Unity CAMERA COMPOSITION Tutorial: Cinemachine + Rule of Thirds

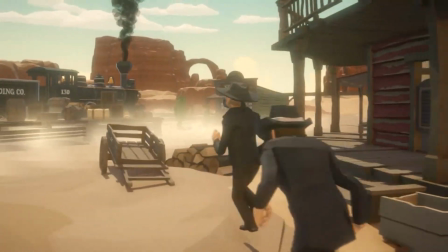(0:03)
How can I use Unity's Cinemachine to make a quick cutscene, video, or animated GIF?
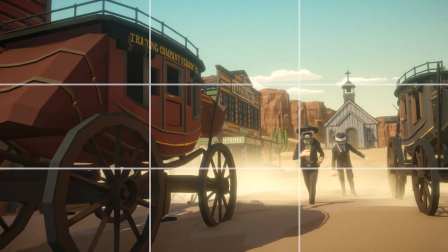(0:10)
I'm Jordan. In this video, I'll show you how to compose Cinemachine virtual cameras using
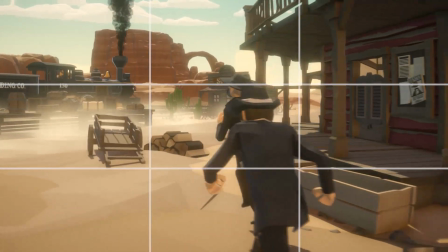(0:17)
the rule of thirds so you can get the perfect shot in your game or film project.
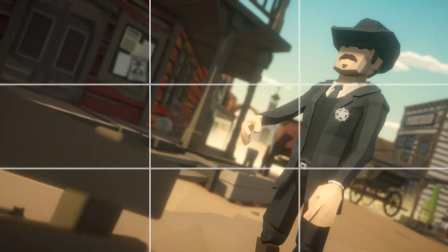(0:22)
For this tutorial, I'm using environment and character models from Cinti Studio's Polygon Western Pack,
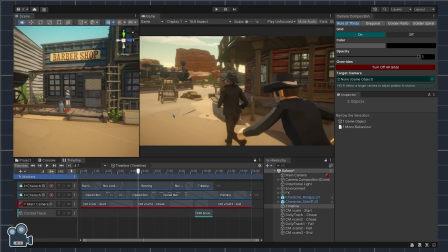(0:29)
a few different animation clips from Mixamo, and a handful of Cinemachine cameras to handle shot changes throughout the chase sequence.
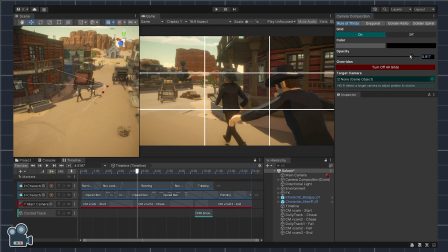(0:38)
I'm also using Camera Composition, the grid overlay tool I personally developed, now available on the Unity Asset Store.
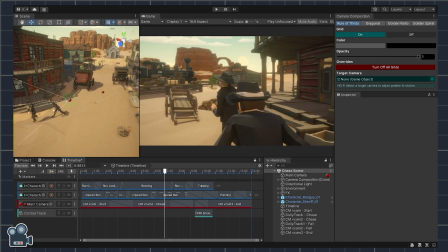(0:45)
Let's get started. In the timeline view, we have a few different tracks, with each one taking care of the different parts that make up our sequence.
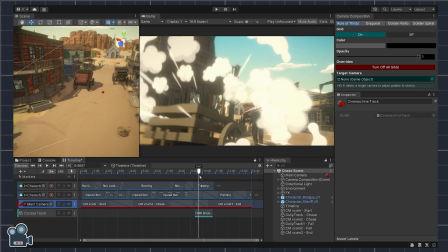(0:55)
The first two tracks are for the chase animation starring two of Cinti's Polygon Western Pack characters.
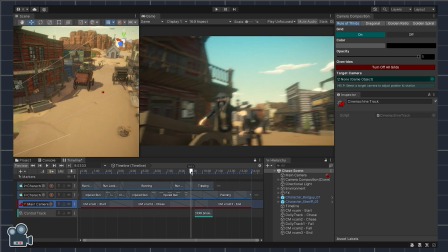(1:02)
Here, the hobbling sheriff chases the outlaw through the town until he finally trips into a wooden cart left carelessly in the street.
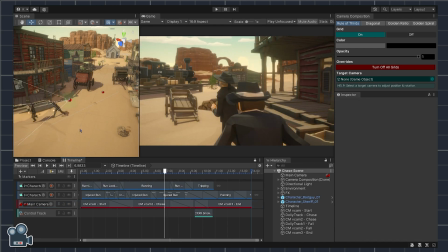(1:11)
The third track handles transitions between individual virtual cameras, and the fourth and final track simply triggers a cloud of dust when the outlaw character trips into the cart at the end of the sequence.
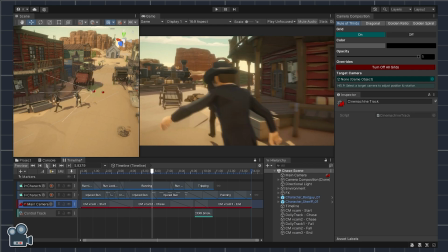(1:24)
As the characters engage in the chase, a Cinemachine camera follows behind the sheriff until the track runs out,
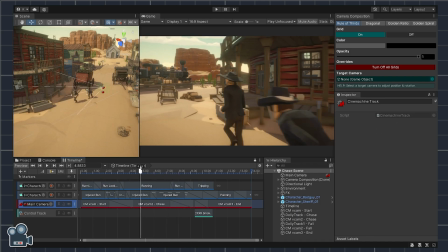(1:31)
then transitions to the next virtual camera, and then the next. Let's take a look at virtual camera number 2, which uses a dolly track.
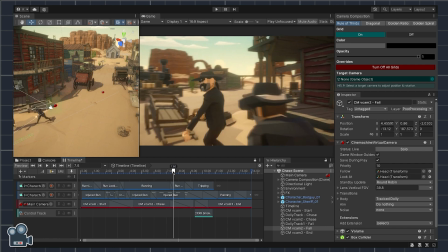(1:40)
Now, I'm not a huge fan of how the view of the outlaw gets obscured
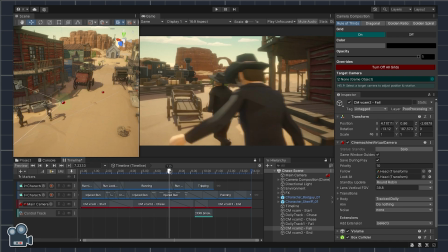(1:45)
about halfway through the shot because of the camera being too far behind the sheriff.
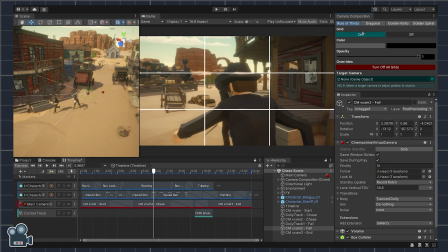(1:50)
I think we can make this shot look better by using the rule of thirds focal points, which are created by the four intersecting lines towards the center of the game view.
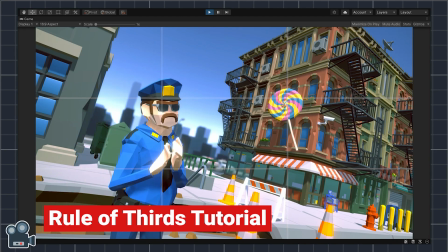(2:00)
If you're new to camera composition, check out my video tutorial on the rule of thirds for beginners, link in the show notes.
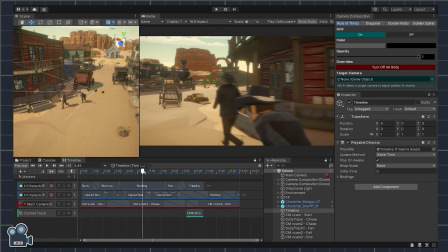(2:08)
Let's find that spot where the outlaw gets obscured by the sheriff. I'm scrolling through the timeline on the camera.
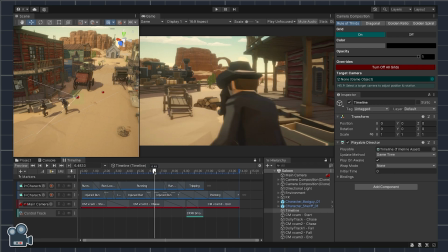(2:16)
How about here? I think this'll do. Once we've found our starting point, let's quickly duplicate the VCAM2 game object to save the original camera position data, just in case we want to revert back later.
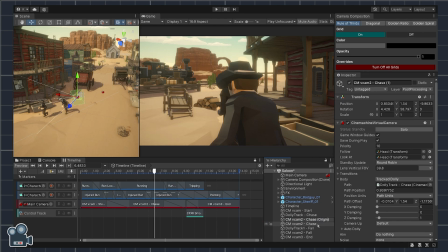(2:31)
We can rename the duplicated object to original, then reselect VCAM2 in the hierarchy. Let's turn on the rule of thirds grid, set the color to white, and finally the grid opacity to about 40% for better visibility in the scene.
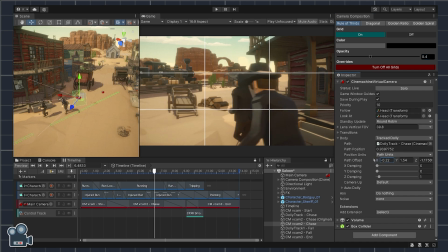(2:47)
Next, select the VCAM2 game object and open up the virtual camera's body dropdown and look for the path offset setting. Here, we can reposition the camera relative to the dolly track directly beneath it. Modify the X, Y, and Z transform values of the path offset property.
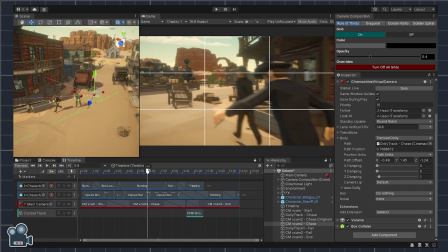(3:07)
Here, I'm trying to frame both the outlaw and the sheriff while keeping the rule of thirds top focal points in mind.
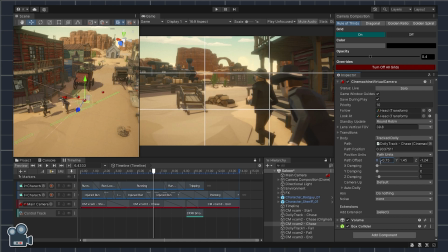(3:15)
Now, what would the shot look like if we were to frame the outlaw character with the top right focal point? Well, I don't really like how the sheriff gets cut off here, as the shot tends to draw the eye away from the action of the chase. Let's try reframing this.
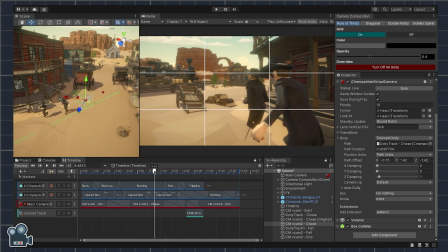(3:34)
Now, let's adjust the path offset so the top right focal point of our rule of thirds grid loosely intersects with the sheriff's head. Now both characters fit into the game view, and the lower left focal point anchors the wooden cart too.
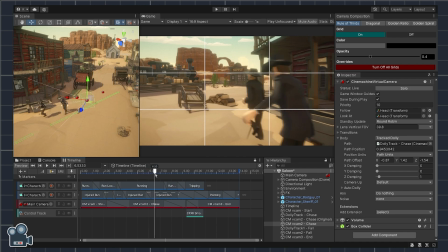(3:50)
I should point out, I'm by no means an expert in cinematography, and I don't have a film degree.
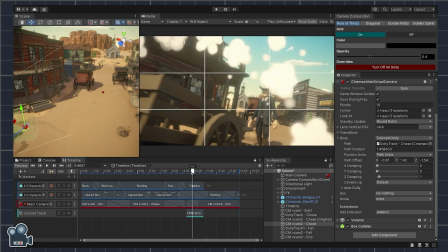(3:56)
My goal here is to share with you what I've learned about camera composition along the way.
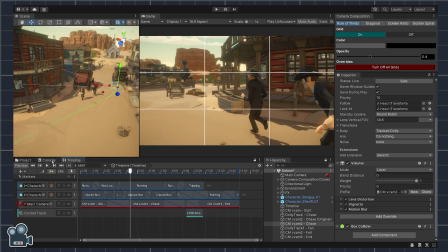(4:01)
Let's review our new virtual camera offset by hitting play in the timeline view.
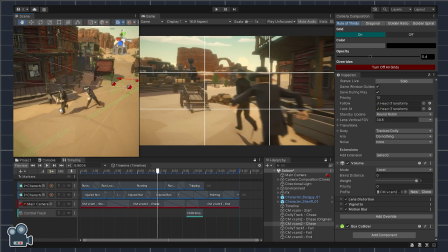(4:07)
Now this looks better.